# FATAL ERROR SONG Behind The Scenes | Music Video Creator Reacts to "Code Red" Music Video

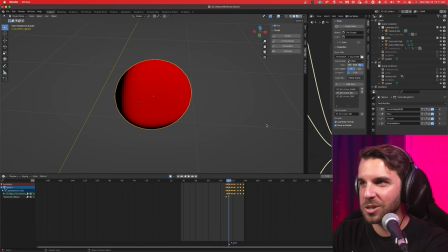751s
Okay, so it's just a sphere. It's literally just a circle. And then I remove some random faces from it. And I can take more of them if you want to see like that. But what I do is I actually animate how much of them I'm taking.
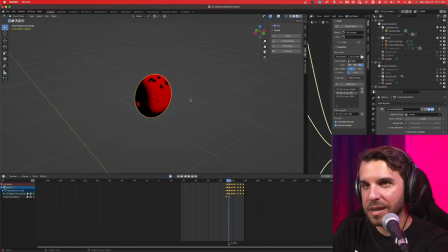764s
So at first there's almost none. They're almost all gone, and then more faces start to show up, and then I leave just a few by the end, so we can see some texture moving. But that doesn't quite look like a like a sonic, you know, spinning kind of ball. So next we have a smooth modifier, which will just like kind of smooth out those rough edges, right?
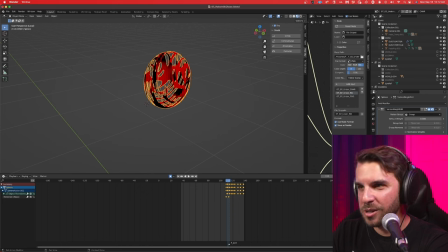784s
And then finally, this one is the real key. This twist modifier, it takes that original shape and it just kind of like it twists it right it just does that to it and now as you can see this kind of construct from nothing now it really looks like a
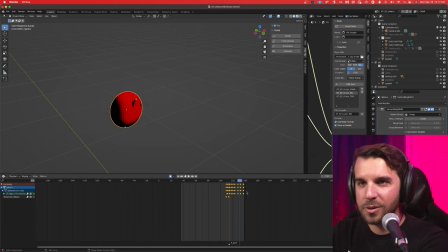802s
spinning sonic situation the only other thing to add into the scene was
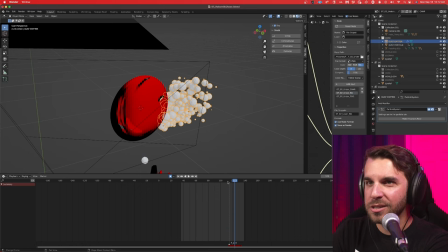806s
this particle effect and here it just spawns a bunch of these little spheres but when you see it in camera in motion with the motion blur and everything it's
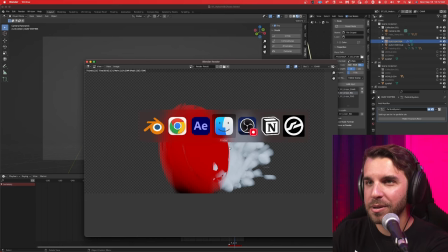815s
a really convincing look right and especially when it gets baked over the top with the dither effect and the signal like it just it
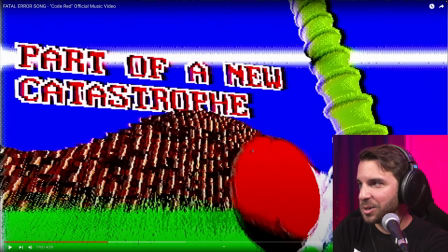823s
looks great.
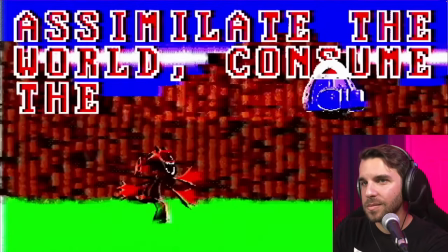I love a good dance metal track. All my biggest hits have been dance metal tracks. You drop a four on the floor beat under some distorted power chords and it just it just feels good. This is a catchy chorus. I had so much fun with this. very simple chord progression we're in b minor i'm playing one six three and then five and again just following chord tones write fun melodies follow chord tones and you win that's it it's easy
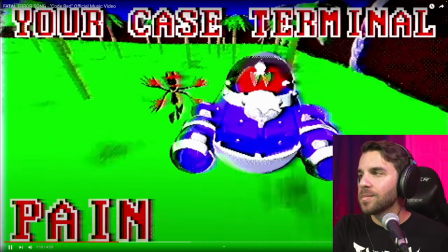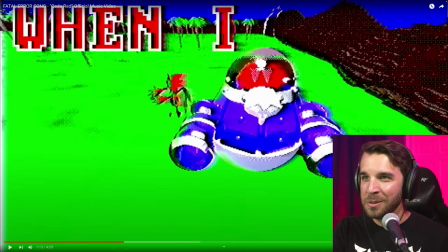886s
this is where shwo's storyboard really blew me away is when metal sonic's entrance comes in
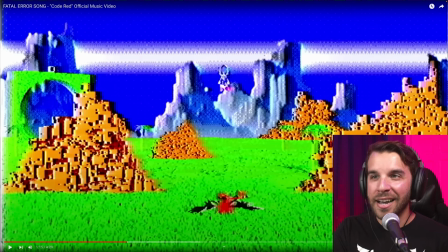893s
and this was this was the most fun to animate i did the animation for this scene i had a lot of fun with it just like doing
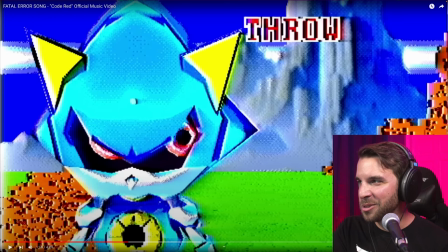900s
this super anime entrance here zooming in on metal real close-up shots and
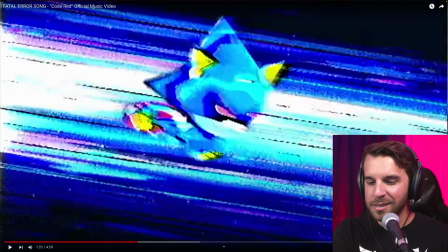911s
this this was so much fun this is just a stock like anime lines thing i downloaded this is from motion array i think so here's that
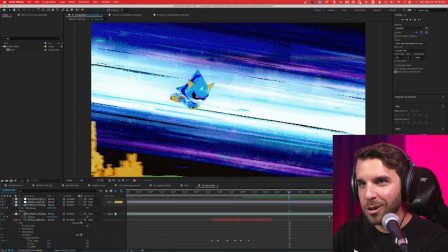919s
shot in after effects and you can see i just fade in the anime lines over the background but under metal and those anime lines just look like
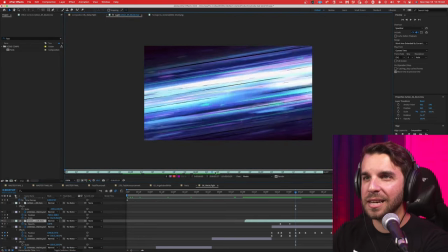927s
this it's just this and I flipped it around so it was facing the same direction he was flying and it looks great I love it I turned it red
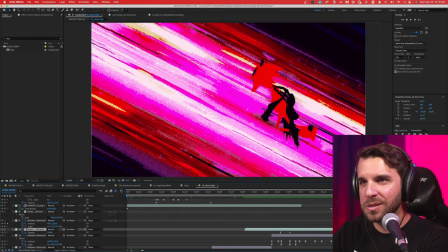933s
and used the same one for fatal here he comes it's a slightly different angle they give you a few options and it just added
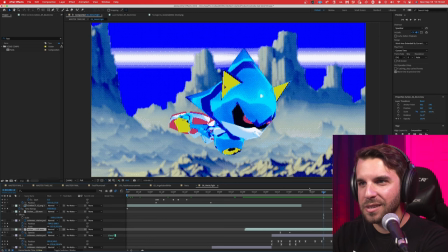939s
so much more intensity to the shot like without it it's fine but it doesn't really imply motion because we're
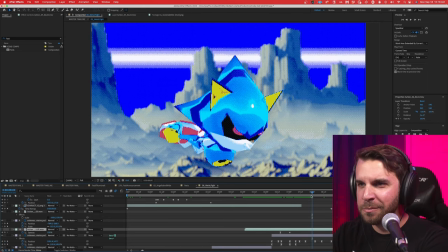946s
so zoomed up on him we've lost view of the landscape around him and the background is way too far to give you like a good parallax effect.
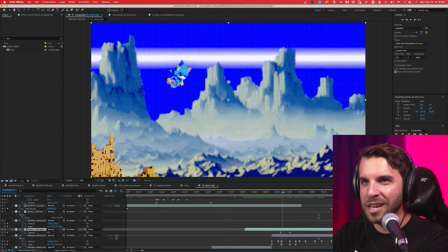953s
So these anime lines just kind of sold all that motion for you. It's great. And then they meet in the middle.
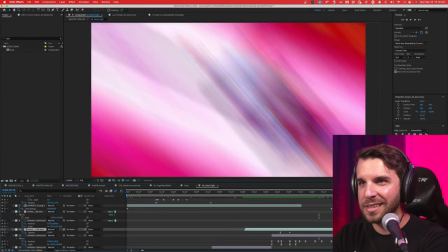958s
I think I just like boost the exposure like crazy. Oh, I just shake the camera like crazy.
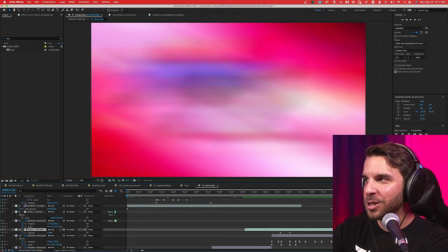964s
When in doubt, if you need like a good transition to show intensity, just shake the camera like crazy and the motion blur will take care of it for you.
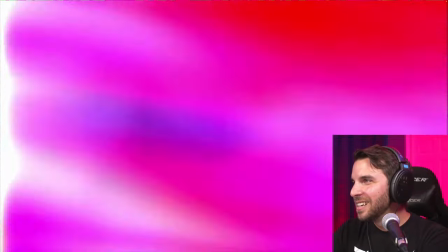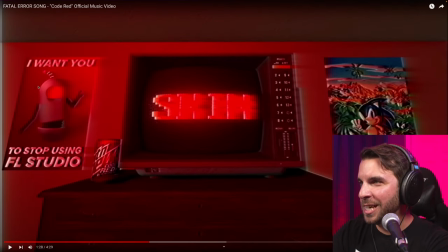978s
This wasn't in the storyboard. I think it was just like a generic gent bot poster, but I thought this was funnier.
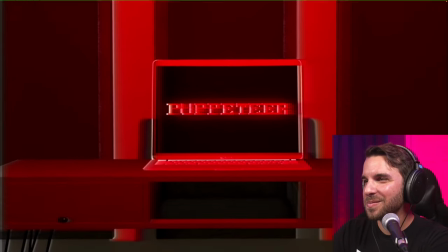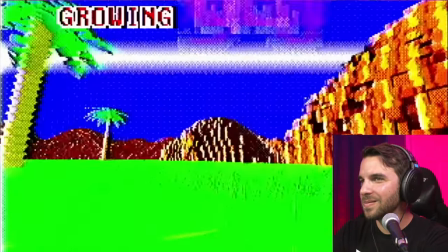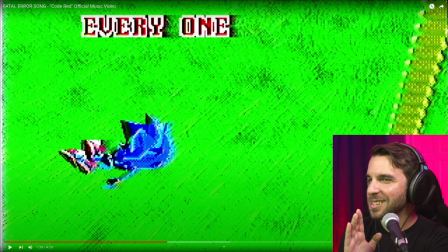995s
This is, and Shwoo and Manny were both very like clear on this, this is the dead Peter pose from Family Guy.